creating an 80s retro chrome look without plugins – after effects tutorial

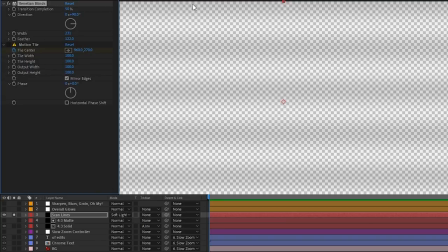12:21 This layer is basically just some soft Venetian blinds to give us this slotted look,
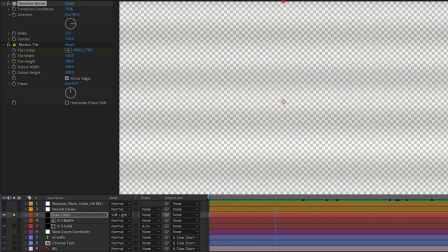12:25 and I added a motion tile effect with it slowly animating upwards to give us this old TV scan line look.
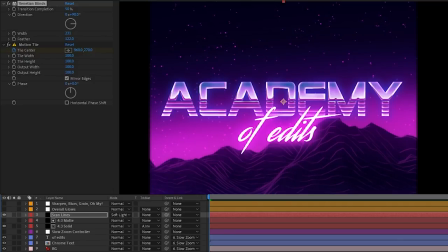12:31 It's really subtle in the final composition, but it's just one of those things that you add on top to make the overall quality even better. Alright, so finishing off with our adjustment layers, we have our overall glows adjustment. This one is just a couple glows on top of each other, as well as the curves effect.
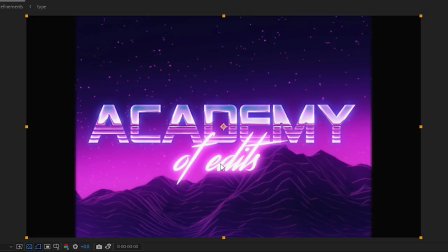12:45 This layer is basically just here to make the of edits text look even better, but it also serves as a nice overall bloom for the whole composition, as well as it focuses some really good glow right here on the highlights of our chrome text. So if I turn this on and off, you can kind of see what I'm talking about there.
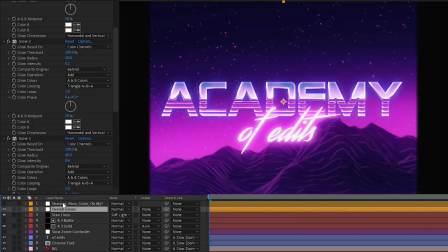12:59 Last but not least, we have our sharpens and blurs. So if you didn't already know, a quick way to make low resolution retro-y looking stuff is to add sharpens and blurs on top of each other. So here we've got a sharpen set to 400, then a fast box blur, then another sharpen, then another fast box blur.
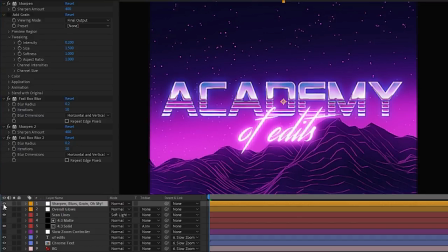13:14 And here, if I turn it on and off, you can see that here's looking good. Here's looking really old and crunchy, but that's exactly what we want, so it's perfect. And in between all that, I've just added a add grain effect to add some subtle grain on the sides and on the composition itself.
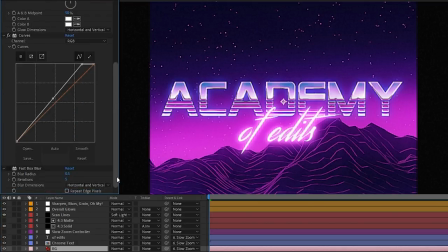13:26 And this is pretty much it. One thing I did add afterwards is going into the background layer, I added a fast box blur just so we could detract from the crunchiness of the lines on the mountain so that our attention is drawn to the text a little bit more and it declutters this background space,
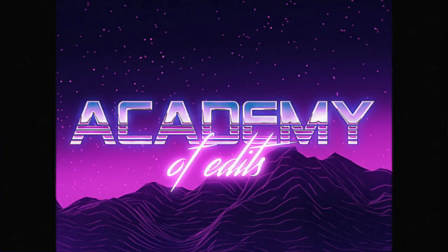13:40 as you can see right here. And that's it. That's just a quick walkthrough of the chrome compositing example. So hopefully after seeing that, you've got some inspiration on what you can do to composite the chrome yourself. This whole mix of adding values with layer styles, as well as using colorometer to remap those values, is really powerful, and you can get a ton of looks with this.
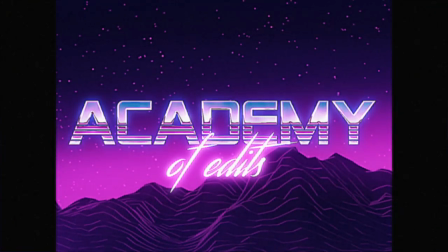13:56 So if you end up making anything cool with it, feel free to tag me on Twitter or Instagram. You can find the link to both of those in the description. And that's all for this video. So if you liked it, head over to my channel, watch another one of my videos. And if you like that one too, then maybe you should just subscribe, because I got some bangers on here. We only make bangers on this channel, okay? We're full of bangers. It's Banger Central over here. In fact, I should change the name to Academy of Bangers, really.